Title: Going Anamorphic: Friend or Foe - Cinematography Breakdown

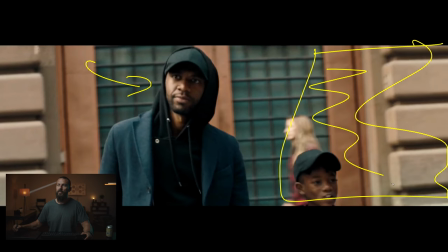497s
We're gonna come with level this way. We're gonna have shape this way. And we are shooting into something that is not as bright as his face.
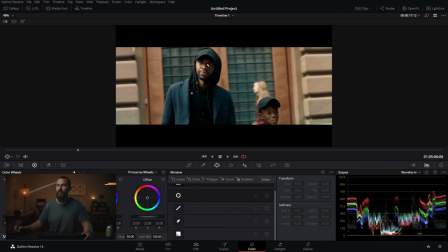505s
Let's see if I'm just making that up or if that's right. So that's him. That's him there. What is that? Is that him? That's got to be him, right? Yeah, I mean, it's pretty close.
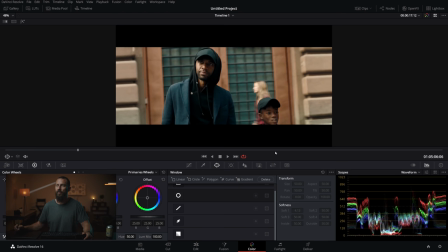519s
What is this over here? This little wall has a little bit more red in it. But anyway, close to the brightest thing in the image. Okay, we go back to full screen, go back to full screen. I need to make a different button for that.
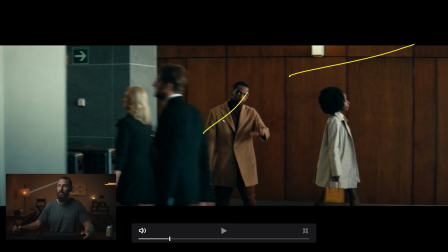533s
This one is again good. He's looking this way, but we're still we got level coming this way. We got interest in the background with that dark wood. You got the different textures. We're layering in the image. We got the extras going through the frame this way with their back, not in white, please.
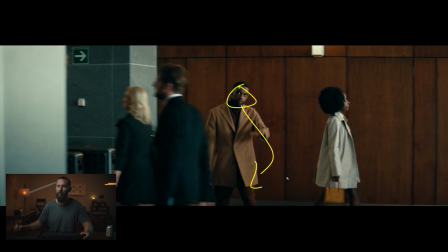549s
Not in white, don't be distracting. This gentleman is coming this way and he's looking nice against the wood. This is where you have to sort of interact with the costume and the production design and say, hey, do me some favors here.
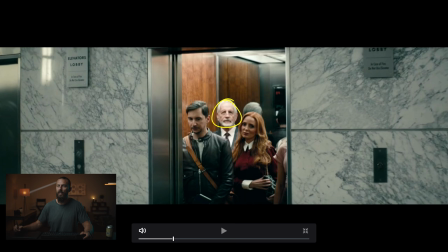562s
And this guy's overexposed and angry. This lady, not too happy either.
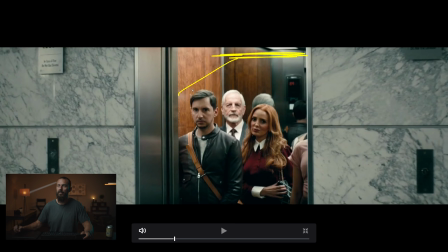568s
But we got our above here shot. It's going off of there, hitting our man in the face. He's getting it from both sides. This is pretty standard lighting stuff here. We don't need to go too much into this.
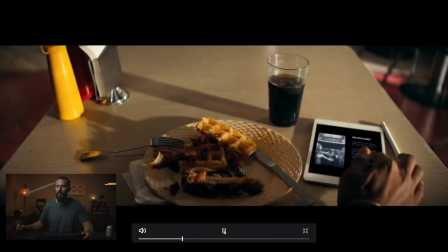579s
And door closed. Bummer. And then we are in to the diner, right?
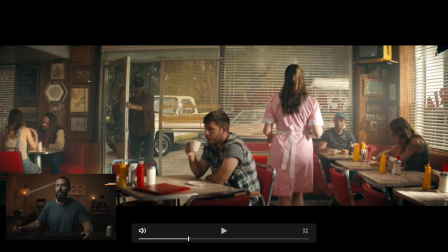585s
The old POV shot. And now this is good. Look what's outside, right? You see any front light outside? No. And why don't you see anything front lit out there? Because that would be impossible then to get enough level in here to get this look, even with all the haze that is in this place, right?
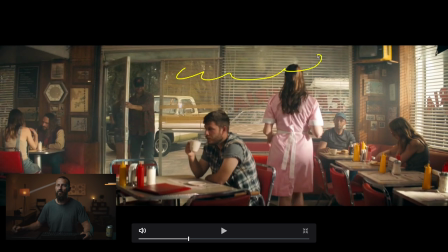600s
To get that amount of level inside of this diner would be a tough ask if it was front lit back there but because it looks like it's overcast I'm sure even if it wasn't overcast the cinematographer had planned for the Sun to be backlighting everything and coming through this way right and we
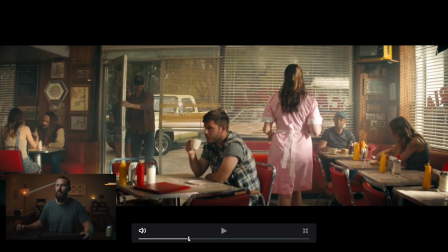617s
keep going so this is again the Andre would be happy with this soft hob we got
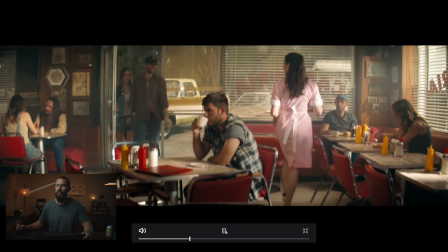624s
hard on the body not hard on the face don't go hard on the face you go look up look down you can sit there No,
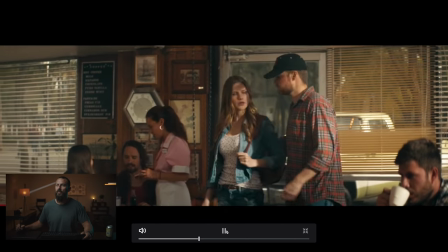631s
you can't. And look away in the pool.
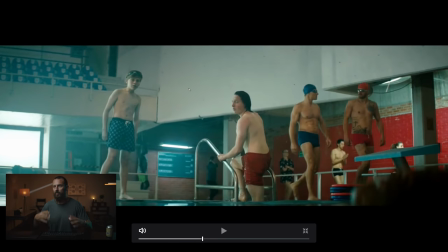636s
I mean, this is pretty, this is fairly natural, fairly neutral, I would say. The only thing here to point out would be, you'll see how it's just a little bit down there, just that little bit of layer. And then that little bit of foreground makes you feel like you're in it, right? You want to be, you want to throw somebody into the middle of the experience.
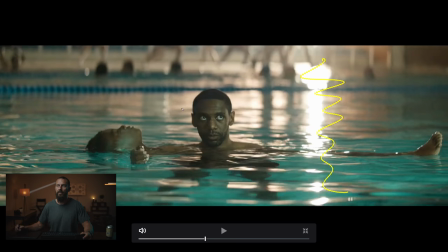653s
And then this is framework with a huge backlight there for no reason inside this pool and
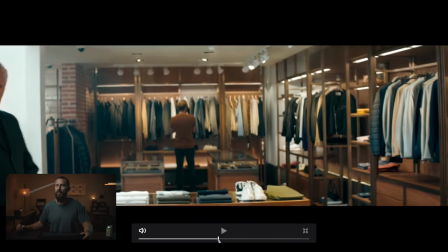661s
then we're in here and we'll talk about this soft hob here right there right that's it
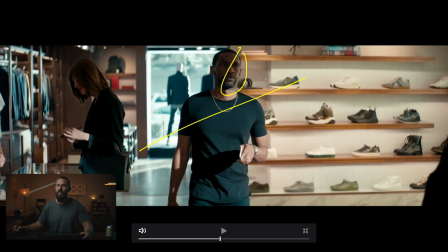667s
you're exposing for this part of his face in this part of the moment you go on hard light this way and look at what they're doing back there just to try and get some interest pump the 18k in this way all right but don't blast it too high you got a little bit up there but come down into angle more,
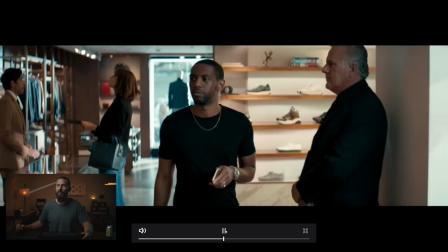684s
so you get a little bit of interest. Walks by, gets the nod, and let's go to the courtroom stuff.
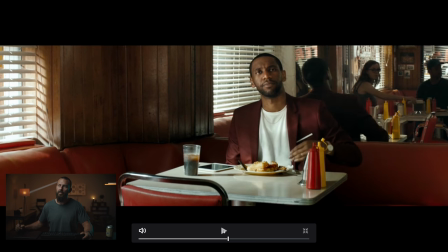690s
Actually, this is framework-y. Interesting that they chose to make him look right to left, right? The camera was just a little bit over. You could still look this way, but I guess they are walking in that other scene. They're walking that way, so sort of makes sense.
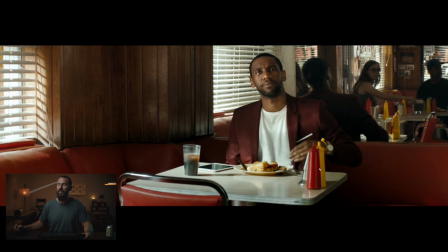704s
But this is beautiful framework stuff with a mirror. Well, there goes your answer. You can't come around anymore that way because you'd see yourself, right? But this one is good because, again, you cannot see the window that you're lighting from except you can in the mirror.
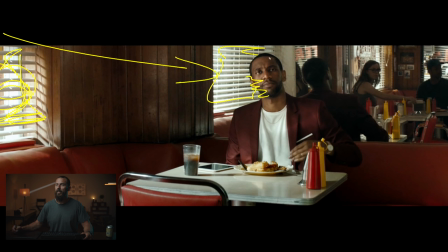719s
Alright, so it's coming from up here, light that way, darkness, and then a little tiny edge there. See that little edge that comes there? Just that little separation, that is either light coming back off of here, or there's something tucked up over here that is going that way, but you're just getting that light, dark, little edge.
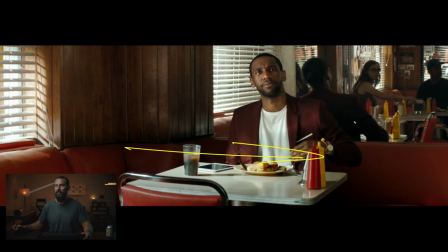738s
Yeah, and then hard, really hard down here where it counts, creating some interest.